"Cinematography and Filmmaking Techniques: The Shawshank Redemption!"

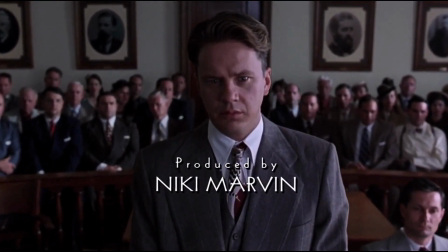(0:26) Power vested in me by the state of Maine. I hereby order you to serve 2 life sentences back to back.
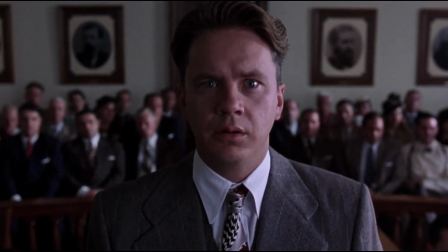(0:34) 1 for each of your victims. So be it.
The Shawshank Redemption flopped at the box office in 1994, but it became a Hollywood classic in the 21st century.
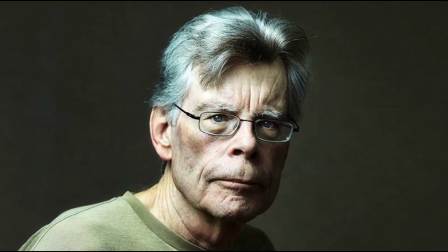(0:46)
It was an adaptation of a Stephen King's novel Rita Hayworth and Shawshank Redemption.
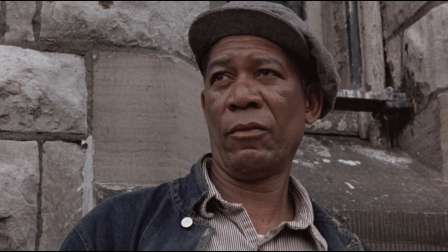(0:53)
Besides the godly voice and overwhelming acting of Morgan Freeman, Tim Robbins, Bob Gunton, James Whitmore,
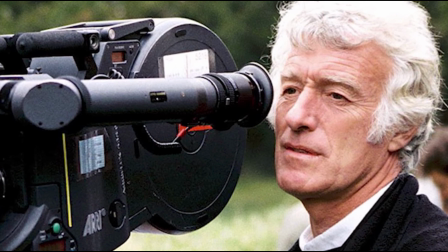(1:01)
director Frank Darabont and 13 times Oscar nominated and 1-time winner DP Roger
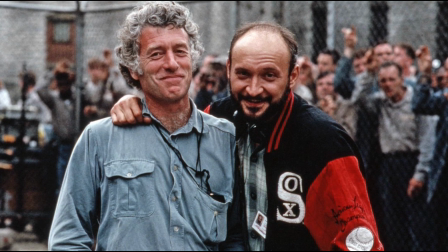(1:07)
Deakins done an exceptional job which connects the audience to the film in the true sense of cinema.
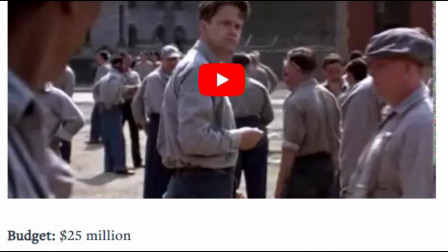(1:14)
This film was a box office disappointment at the time of its release because of several reasons,
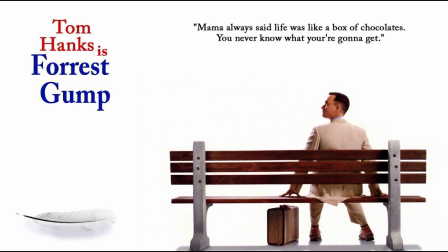(1:19)
like the competition from the films The Forrest Gump and Pulp Fiction,
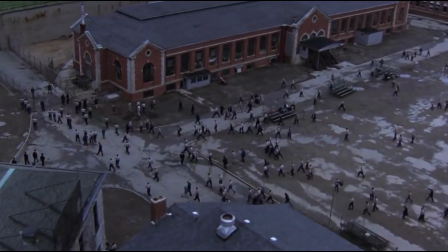(1:24)
general unpopularity of prison films, lack of female characters,
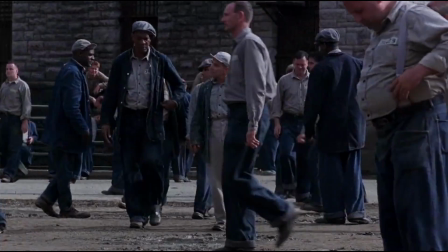(1:29)
and even the title was confusing to the audience.
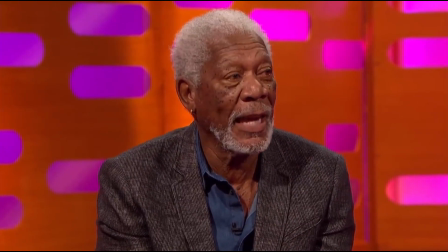(1:32) So people went to see the Shawshank Redemption and then they came back, oh man, I saw this really terrific movie.
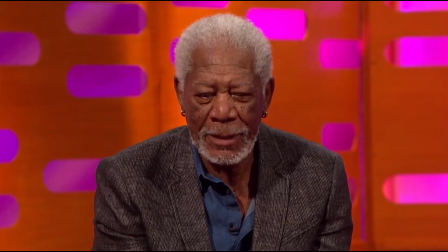(1:39) It's called the
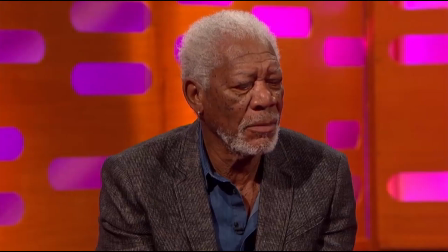(1:45) Shank Sham. Shim Shank. One lady saw me in the elevator one time.
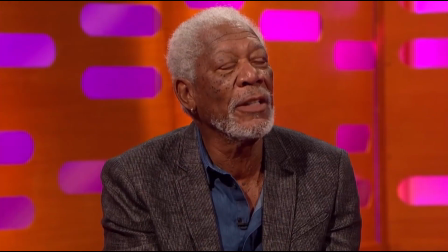(1:53) She said, oh, I saw you in the Hudsucker Reduction.
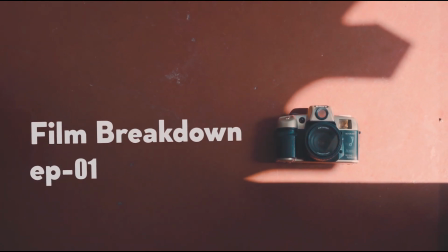(1:57)
In this very first episode of Film Breakdown, we are going to discuss some of the points of cinematography and filmmaking techniques of Shawshank Redemption.
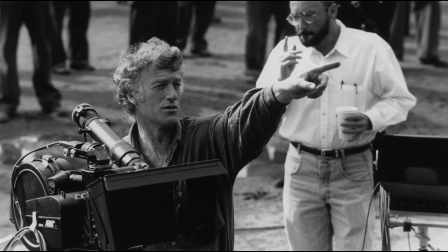(2:08)
In filmmaking, most of the time a DP chooses the camera and lens,
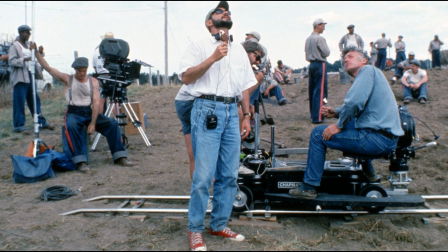(2:12)
but sometimes a director also has control over the choices of camera and lens.
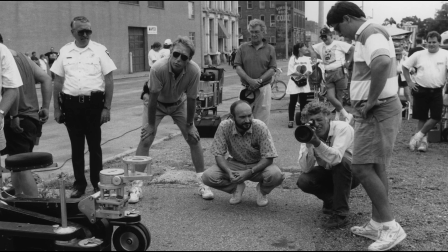(2:17)
In Shawshank Redemption, Roger Deakins used an Arriflex 35
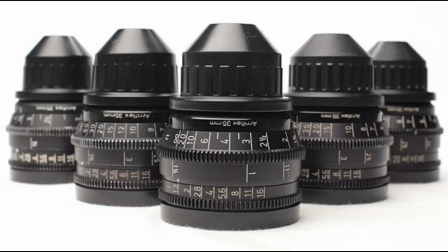(2:23)
BL4S camera with Zeiss standard speed and super speed lenses such as Zeiss Distagon and planar lens.
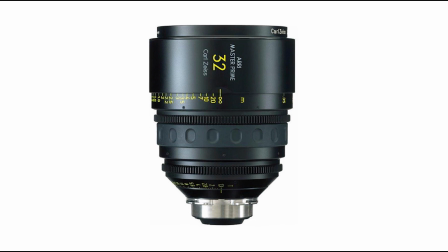(2:31)
His favorite lens is probably 32mm Arri Master Prime, which is equivalent to 50mm in full-frame cameras.
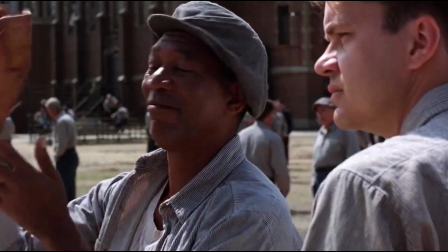(2:40)
For conversations, he used wide light 29 or 35mm for natural proximity to the characters.
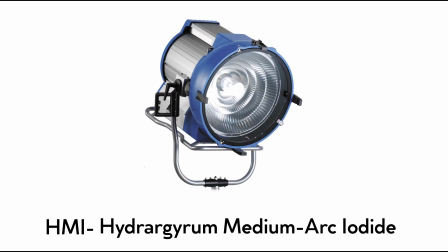(2:49)
As far as lighting is concerned, Deakins used HMI so naturally that we can't distinguish between the natural light and the artificial light.
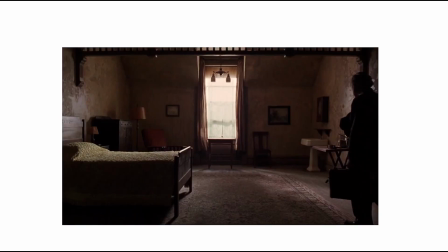(2:59)
In this scene, DP used a 12L HMI with the
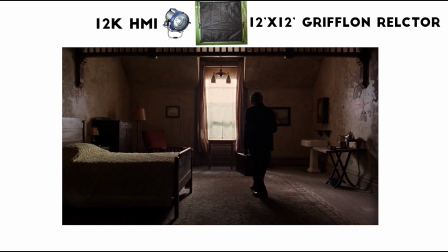(3:05)
12x12 Griffon reflector that was set above the windows.
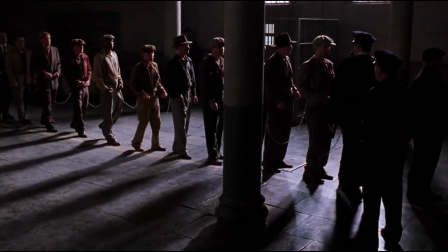(3:09)
For several times we can see that they used the light on the offside of the camera.
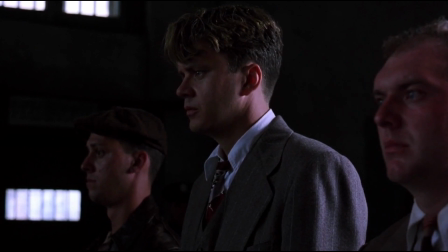(3:15)
Resulting shadow play helped to emphasize the mood which portrays the dark side of the prisoners as a whole.
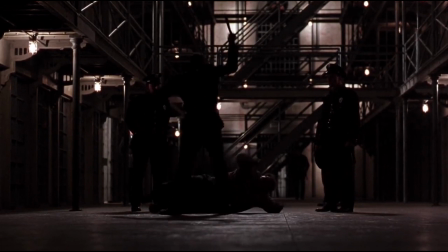(3:24)
When Hadley was beating this prisoner, they were shown in silhouette, which indicates the inhumanity of the guards towards the prisoners.
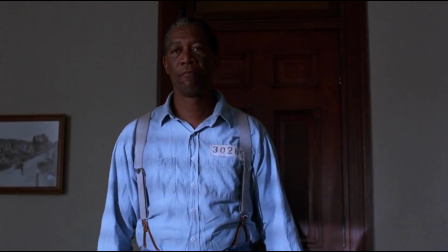(3:35)
Red meets the parole official 3 times. Now look at these 3 screenshots.
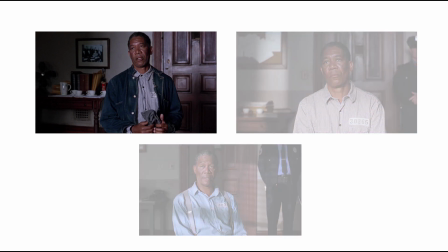(3:40)
In this first scene, there was no hope for Red's parole approval, so the scene was little bit dark.
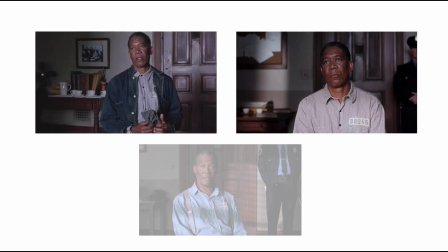(3:46)
The middle one is brighter than the first one, and in the last one,
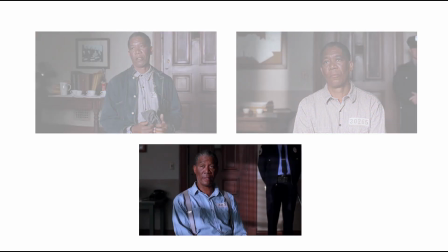(3:50)
you can see the sun rays are directly hitting Red, which expresses his hope and freedom.
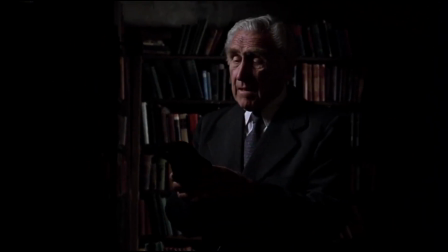(3:56)
In this scene, the room was very dark, given the fact that Brooks' parole has been approved. This indicates that Brooks wasn't happy with his civilized freedom.
You're free. You're free.
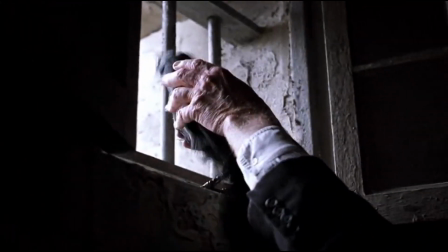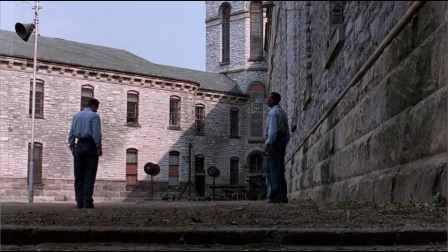(4:17)
This scene, Red was standing in shadow and Andy was standing in light, and eventually left the frame towards the light.
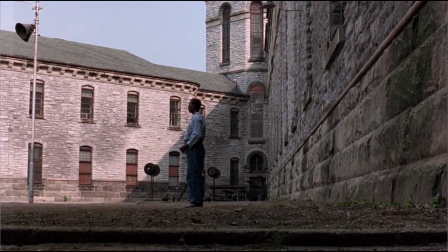(4:25)
But Red was still standing in the shadows, shows that Andy is going towards hope and Red's disbelief in hope.
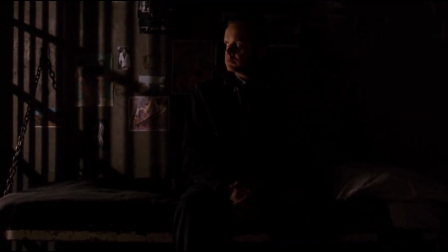(4:32)
Same for this scene, Andy's face was half lit and then he looked towards the light as he was too close to freedom.
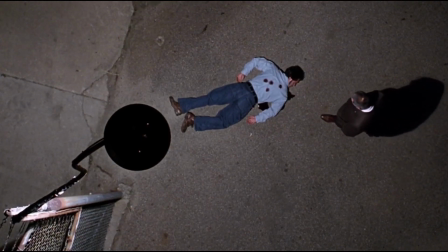(4:43)
Camera angles and camera movements of Shawshank Redemption was so simple yet so powerful,
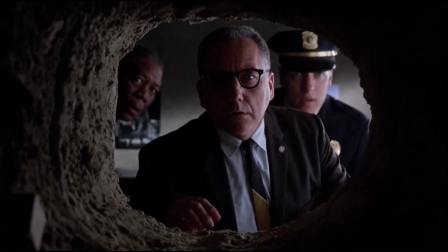(4:49)
which led this film to the nomination for cinematography in the Oscars.
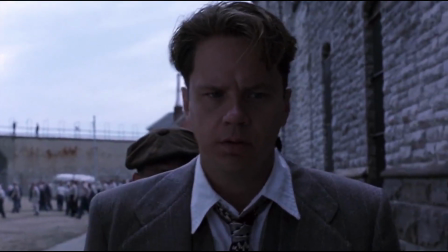(4:54)
When Andy was entering prison, we can see a low-angle POV shot of Andy.
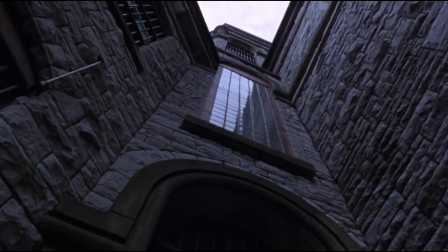(4:59)
The camera looks up at the towering prison and tilts back more and more, as it was his last gasps of daylight.
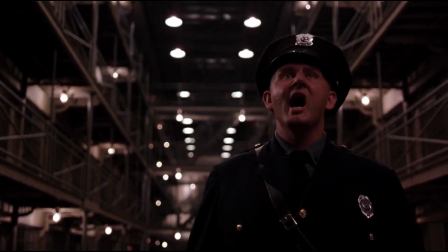(5:06)
They shot the guard from low angle, which showed the superiority of power.
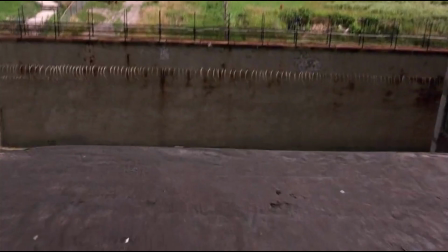(5:11)
In this scene, when Hadley was about to push Andy from the roof, we see the scene starts from a very high angle,
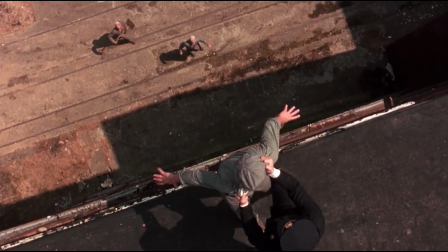(5:18)
and to portray the unbalanced position of the scene, DP used the blocking with an unbalanced line.
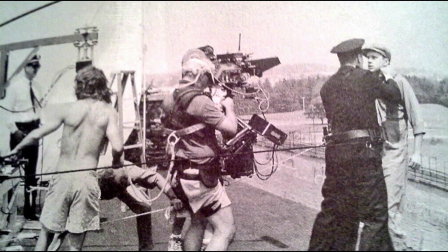(5:25)
This camera movement made possible using a mechanical arm with a remote head for small spaces.
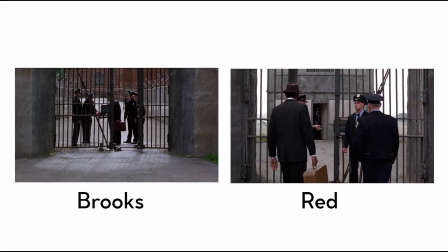(5:31)
There was a prominent difference in camera angles for Brooks' release and Red's release.
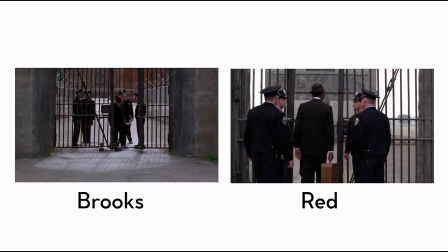(5:37)
When Brooks released, the camera was placed outside of the prison facing him when he was standing in the shadows of the jailbirds, even after his freedom.
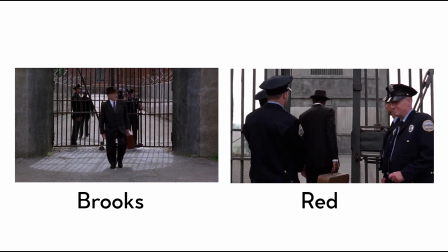(5:46)
But in case of Red, camera was inside the gate pointing towards outside, which shows he accepted his freedom for Andy.
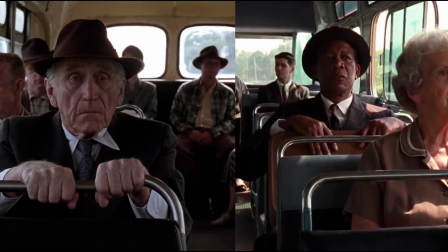(5:54)
To make the characters' moods intimate enough,
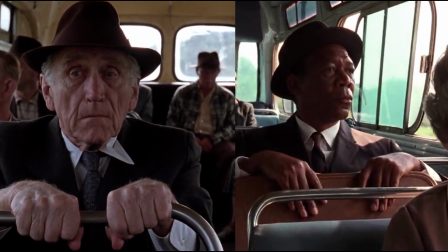(5:57)
they have done some subtle pushing in the bus for Brooks and Red using a PV dolly with a good dolly grip.
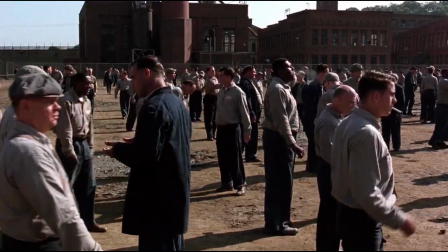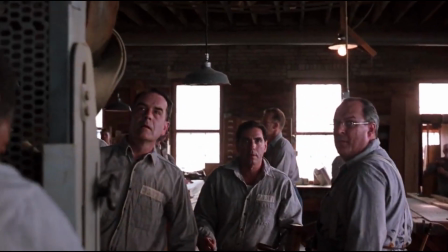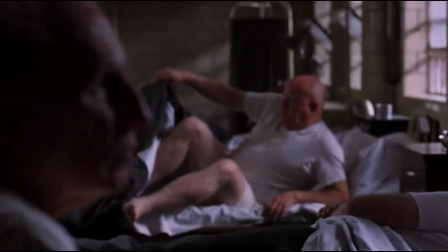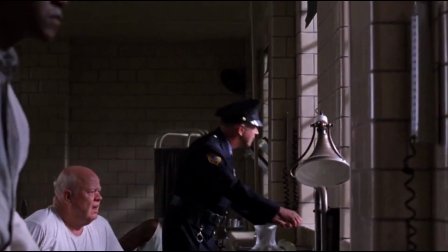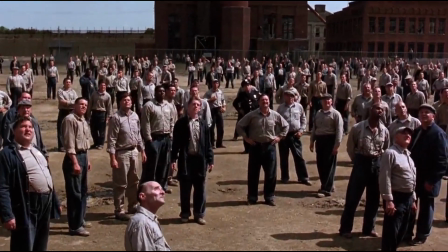(6:25)
There was a series of fluid complex shots as Andy was playing music over the speakers.
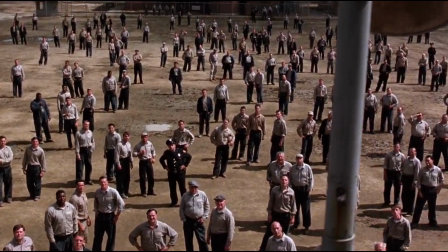(6:31)
First time in this scene, prisoners showed under full sunlight with opera music and they felt like a free man.
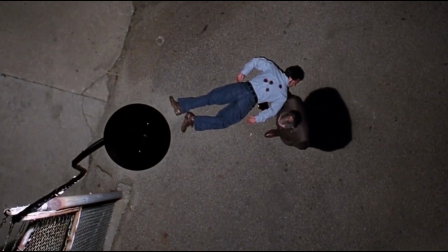(6:40)
Several times in Shawshank Redemption, one scene led to another scene with a dissolved transition, which shows the passage of time.
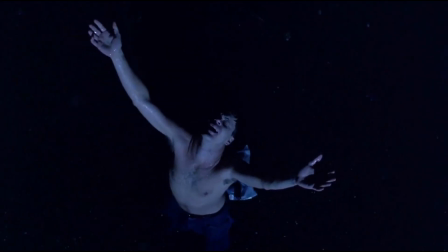(6:50)
In this scene, camera was looking down on Andy from heaven, his arms outstretched, and his sins were literally washing away.
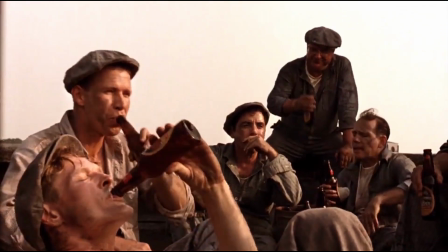(6:59)
In Shawshank Redemption, long text produces realism.
Tarring the roof of one of our own houses.
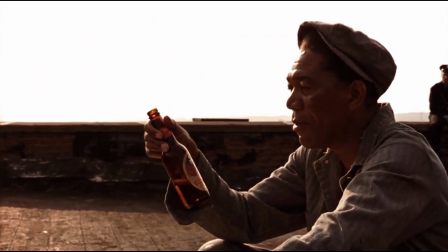(7:04) We were the lords of all creation.
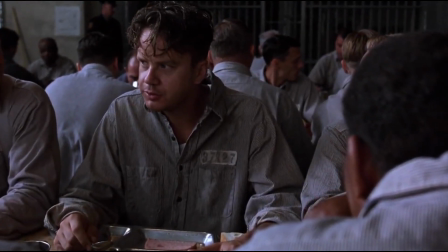(7:07)
Close-up and slow zoom indicates formalism towards the character, which made the story intimate enough to affect the audience.
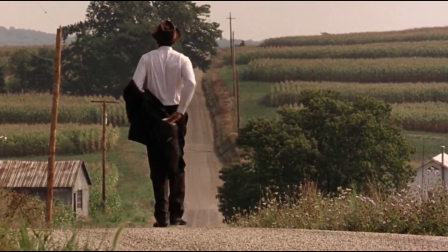(7:16)
Shawshank Redemption released in two Blu-ray formats for digital media. One is Warner Bros.
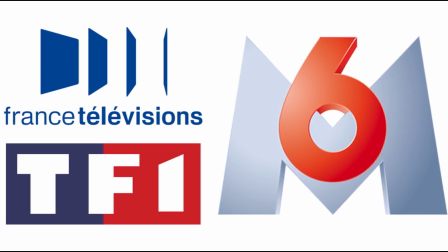(7:22)
Blu-ray and another one is M6 France distributed Blu-ray. In these two images you can see Warner Bros.
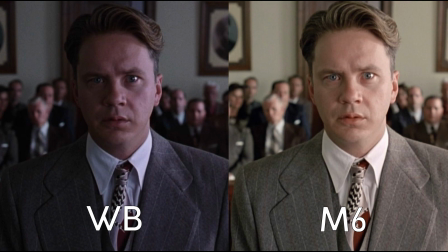(7:29)
Have little cool color temperature and M6 France Blu-ray has little bit warm color temperature. When someone asked about this in Roger Deakins' official website, he replied, "They both look wrong to me, but what can you do?"
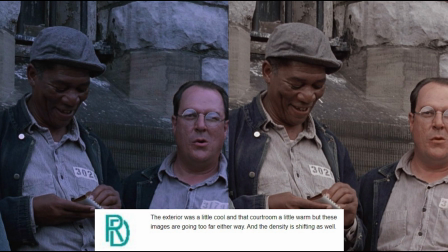(7:43)
And he also added, the exterior was little cool and the courtroom a little warm.
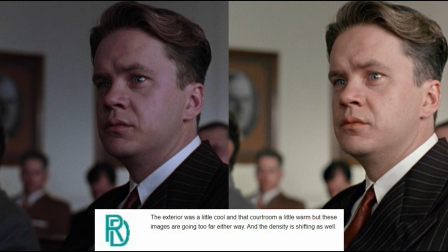(7:48)
But these images are going too far in either way, and the density is shifting as well.
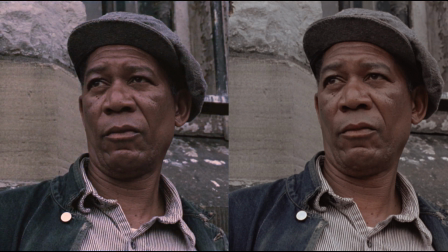(7:53)
If we go between these two colors, I think he was talking something about this.
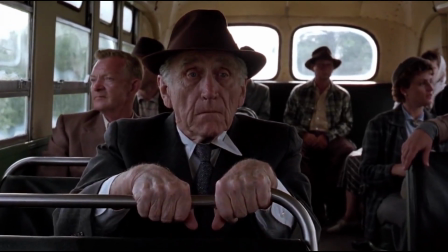(8:00)
Here you can see a very clever filmmaking choice of Frank Darabont, that to emphasize the feeling of loneliness of Brooks,
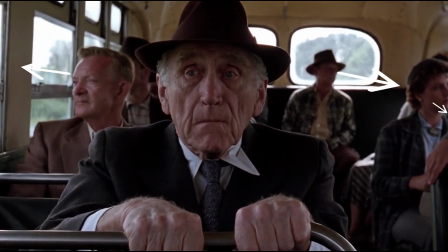(8:08)
he directed the visions of the other actors in the bus away from Brooks,
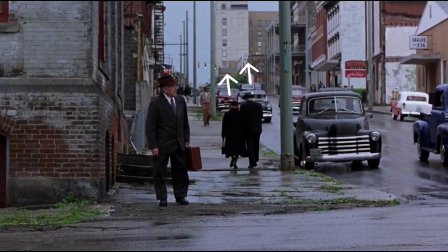(8:12)
and on this road you can also see the pedestrians are looking away from Brooks, that expresses his loneliness.
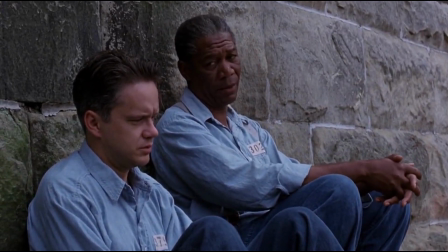(8:19)
True friendship and hope helped us connect to this film, and it has a special place in many of our hearts.
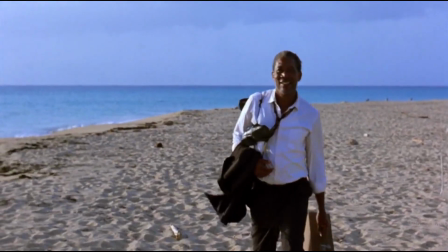(8:26)
And this film taught us how should we deal with our life. Get busy living, or get busy dying.